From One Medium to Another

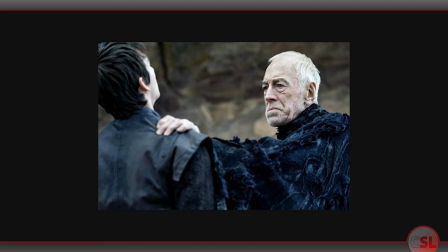Everything involving Bran Stark and the weirdest and most psychedelic aspects of the books gets
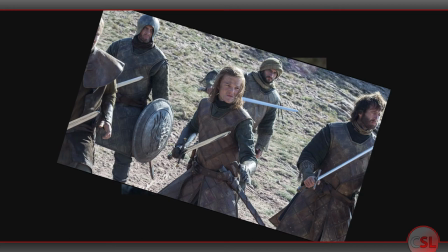junked or cut into shards that establish rote flashbacks and important beats for other plots.
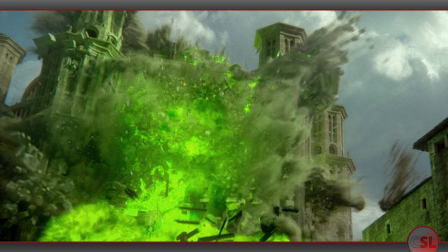Cersei literally blows up the entire King's Landing storyline,
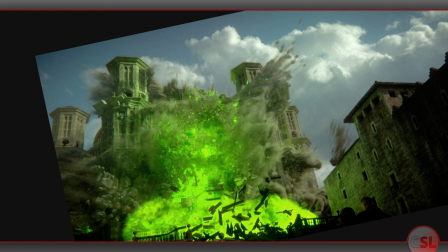taking with it any chance to complicate or interrogate its dissection of palace intrigue, religion,
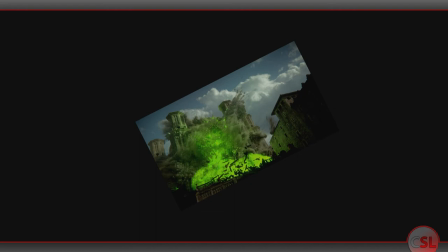populism, or anything outside of the half-dozen characters the writers had decided by then were the only linchpins of relevance.
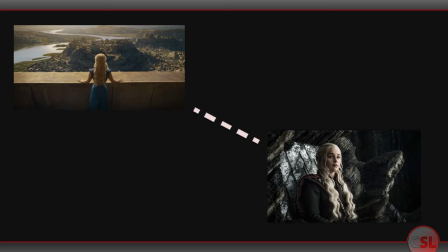Dany's sojourn through Slaver's Bay is chopped up and boiled down into the shortest path possible to get her back to Westeros.
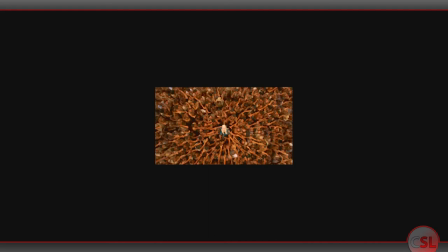This last one is a problem that ends up being part of what kneecaps the show's ending and reveals the bigger problem here.
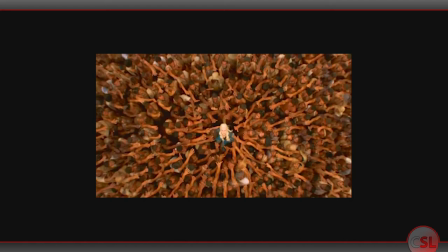By short-cutting through Dany's odyssey, the show loses the ability to portray her potential failings as a leader, and the limits of her dynamic personality,
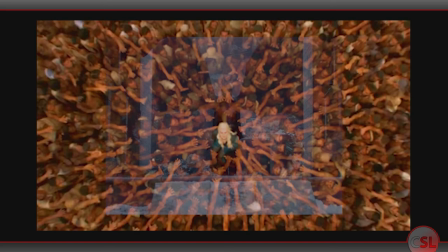and the inescapable contradiction of her free-the-slaves mentality and her large-winged weapons of mass destruction.
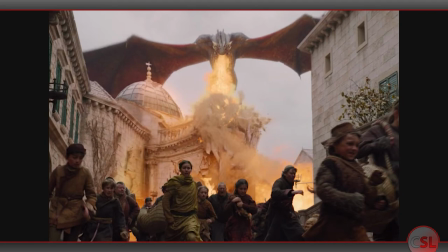So when Dany does her now-infamous heel turn, the show has to work overtime trying to explain how this makes sense,
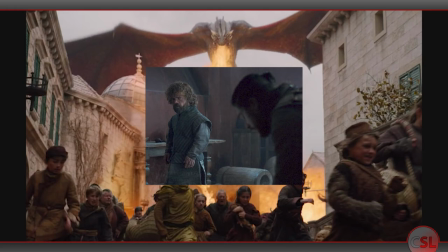and ends up making a weird argument that when the people we like kill the bad guys,
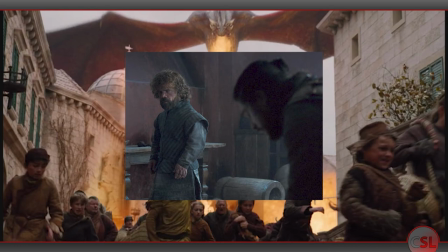it's good and okay, but when the scary lady kills them, it's bad actually.
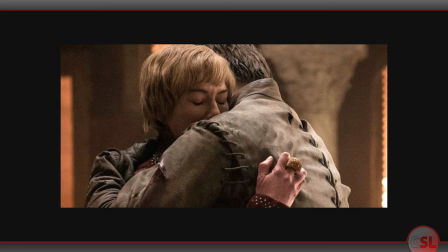Then, Cersei gets a bizarre, scared, tragic heroine's death,
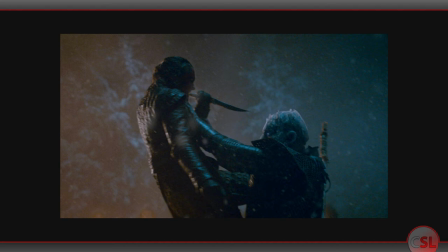Arya is given the climactic kill shot on an enemy she has not discussed or cared about at any previous point in the story,
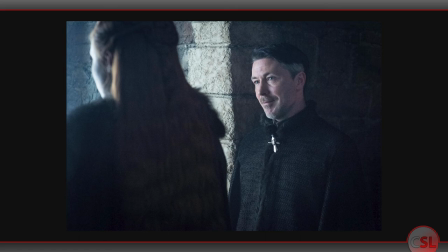and established veteran schemer Littlefinger does some of the worst scheming ever shown on television and is summarily executed by the two
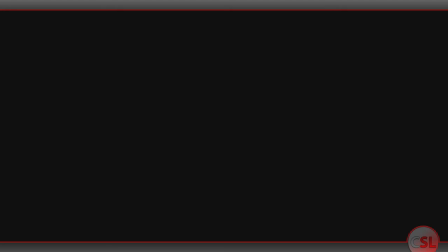literal children who outplayed him.
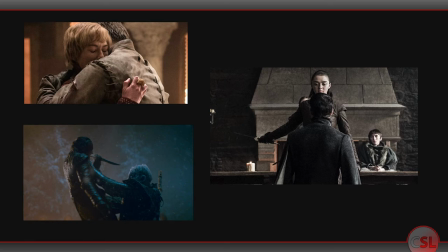The show hits on these final beats, which probably bear a lot of resemblance to Martin's intended final beats,
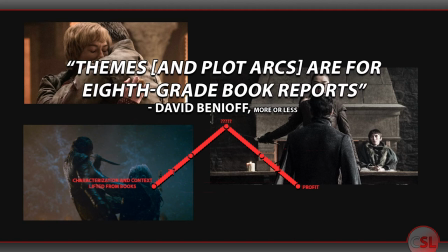without doing any of the work to earn them, and so each lands wrong one after the other.
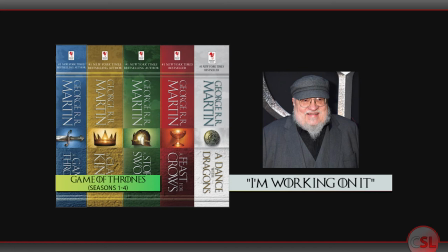Blame Martin all you want for writing himself into so many corners that he may never even want to write another Ice and Fire book.
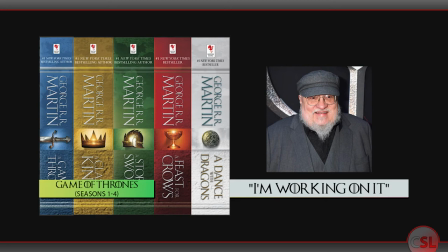But the length of those books is both their greatest asset as fantasy worldbuilding treatises,
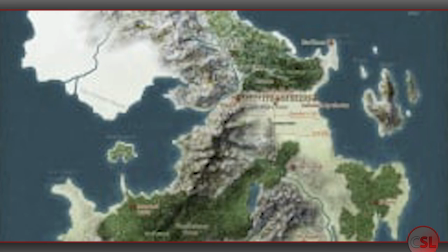and the reason why Martin always figured they were unfilmable. Characters progress, backslide, disappear for entire books,
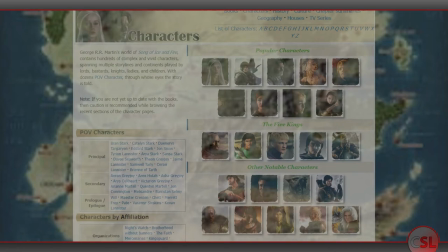and meet their fates along recognizable stretches of space and time.
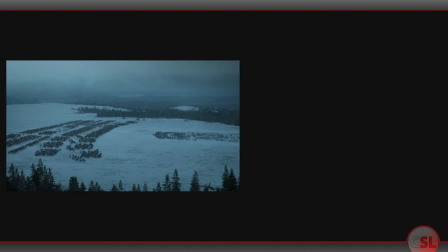The world-building is patient. The Siege of Winterfell takes up and doesn't even end within the space of an entire book.
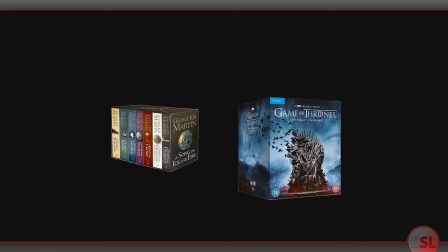Dany is still in Slaver's Bay to this very day. When you're working with a pot this big, the boiling takes a long time.
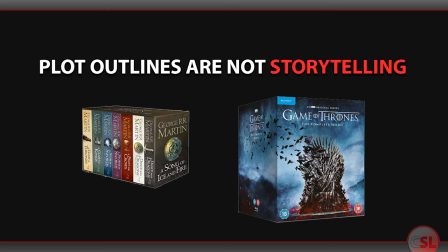Even without later books to adapt, the failure of Game of Thrones is a failure of adaptation. Treat a novel's plot points like check marks to notch on a list, ignore its pacing and its meditative qualities,
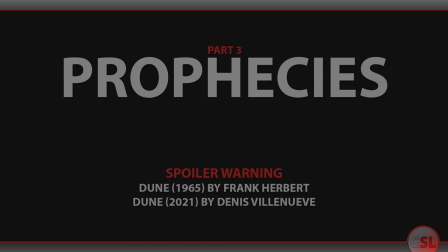and you lose all the flavor and interest of building arcs and climactic moments.
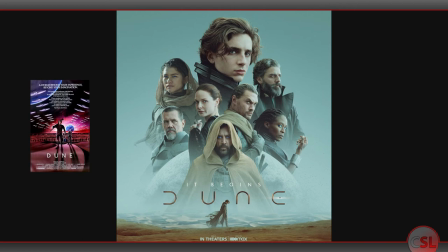Denis Villeneuve's 2021 adaptation of Dune,
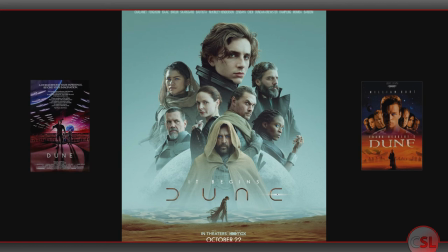which I believe is the third filmed or televised adaptation of Herbert's 1965 sci-fi classic,
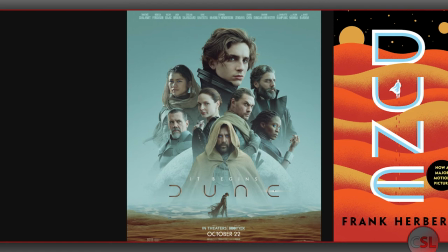takes a literal approach to its treatment of the source material and, somewhat like Benioff and Weiss,
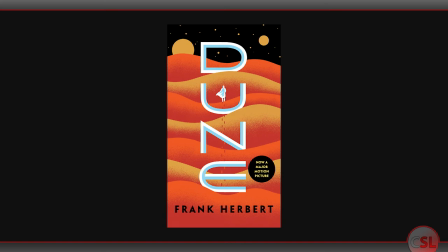loses some of the flavor as a result. Dune, for those who have not read it, is first and foremost a weird story.
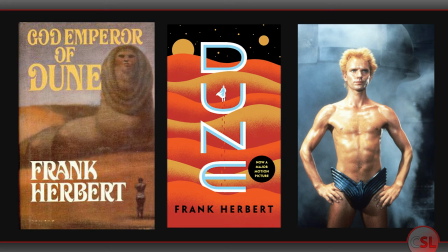Quick caveat,
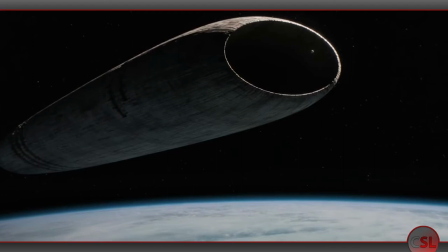The 2021 film's opening narration mentions that the spice
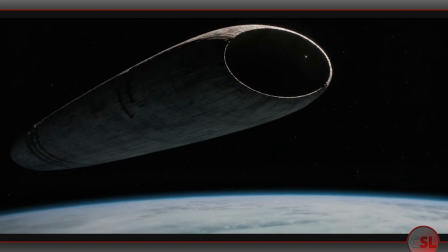harvested on the semi-titular Arrakis is critical for space navigation. What it does not mention, and what is not mentioned anywhere in the film's text,
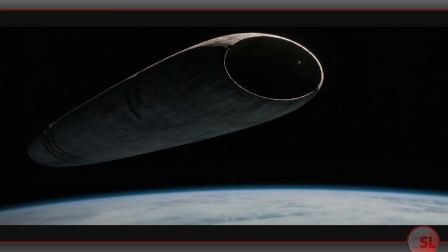is that it is critical because it's apparently a lot easier to navigate the stars when you're high on space LSD.